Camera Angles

I think that there's, I have an example pulled up here that shows the lens that you use, how it affects the way that you look. So not only the face of your shape, but the background behind you. If you're using a lens that's like a wide angle lens, like a 20 millimeter, you're gonna have that wide look, but it's also gonna be like, your nose is like stretched out and your face is almost like bulging and kind of not flattering at all. Like a fishbowl, almost like I'm sure Exactly. people have heard of a fishbowl lens where it just kind of makes everything look like you're in a globe. Mm-hmm. And also, so say you're somewhere like, and you want to show the background off. You're somewhere really cool. You're like, maybe you're in a city and you want to get the skyline behind you. If you're using a wide angle lens, the background is going to seem so much farther away than you actually are. So say you use a 20 millimeter lens, the background's going to be, you're going to see it all in the frame, right? If you use like a 75 millimeter lens, even if you have the same crops, maybe you move the camera all the way back, that background's going to be pulled in towards you. It's going to be compressed. So it's going to be blurred out a little bit, but you're also not going to be able to see the full skyline. It's going to be almost like cropped in back there. Even though you look the same in the frame, you might not be any bigger or smaller, but the background will change just because of the compression of that lens. So I'm going to share my screen really quick and show you. It's almost like the difference between portrait mode and regular mode on an iPhone.
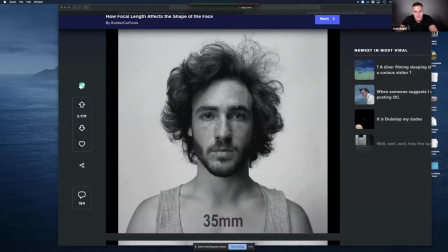5:49 Exactly. So this, can you see my screen? Yep. So this is just an example of what your face looks like. At the bottom, it shows the different focal lengths.
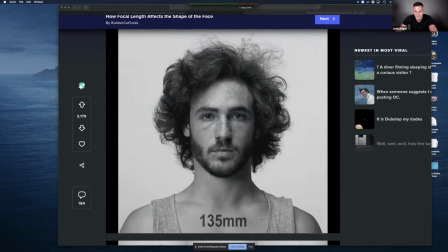6:00 So all the way down to 20 mil, you see how the face looks almost, like I said, you know, the nose is sticking out. It's not flattering at all. As you move up to 2, it really does.
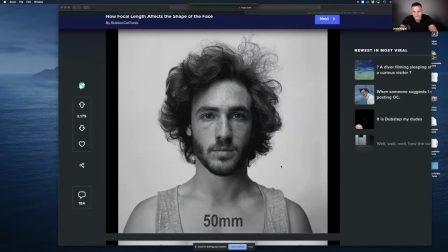6:13 It really does. I think that 85 millimeters is like the sweet spot.
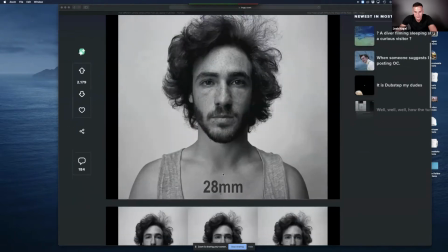6:18 A lot of photographers will use 85,
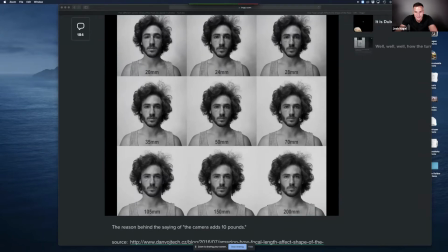6:22 which is like a mixture between here and here, is like the most flattering look. 50 millimeter is equivalent to about what we see as, you know, as the human eye. But you can look at the difference of 20 mil here and then the 200 mil. So the face is a lot different.
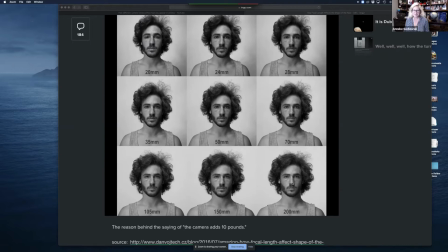6:41 It's almost like it's like you got a nose job. It really does. It's crazy. So if you're, you know, a lot of people are cautious about the way that they look on camera.
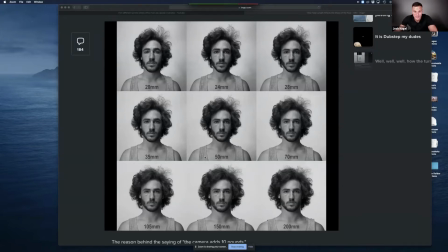6:52 They want to look a certain way. So be mindful of the focal length that you're using when you're recording yourself. So when I'm shooting interviews, a lot of times I'll use a 50, 85, or even 100 mil.
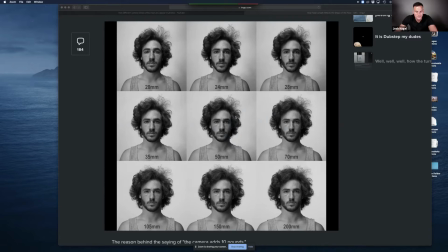7:05 It just makes the face look a lot more natural. And then also you're going to get a lot more separation with the background. So you're going to be able to blur that out. And a lot of that will be affected by the aperture of the lens too.
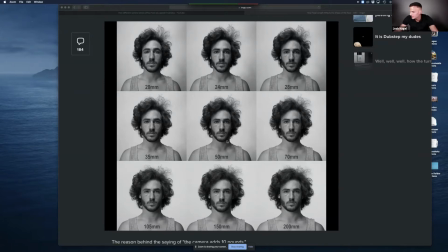7:20 So if you're not familiar with an aperture, that is like, you know, your lens will say like 1.4, 2.8, 5.6. So the lower that aperture is, the more light that gets into the camera, which allows that background to be kind of blown out of focus.
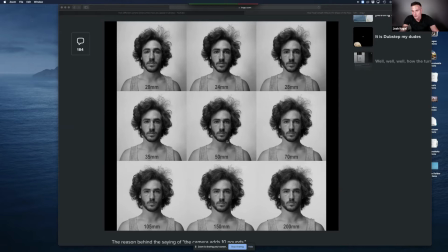7:38 So a lot of my lenses are like 1.8, 1.4, which you can really, you know, you're the only thing in focus. So it brings all the attention to you. You're not looking at the background. So if you don't have a very flattering setup, if you're using a 1.4, 1.8, even a 2.8, you're going to get that really kind of satisfying look.
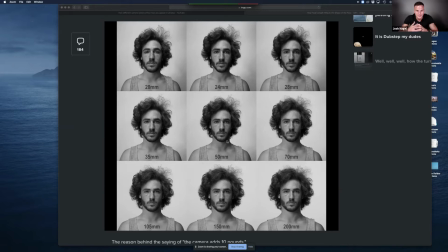7:58 It makes it look a little more high end. And paired with good audio, good lighting, you're going to have a killer setup if you get that right. So if a lot of, and I'm not saying only ladies, but a lot of ladies have the double chin fear, right?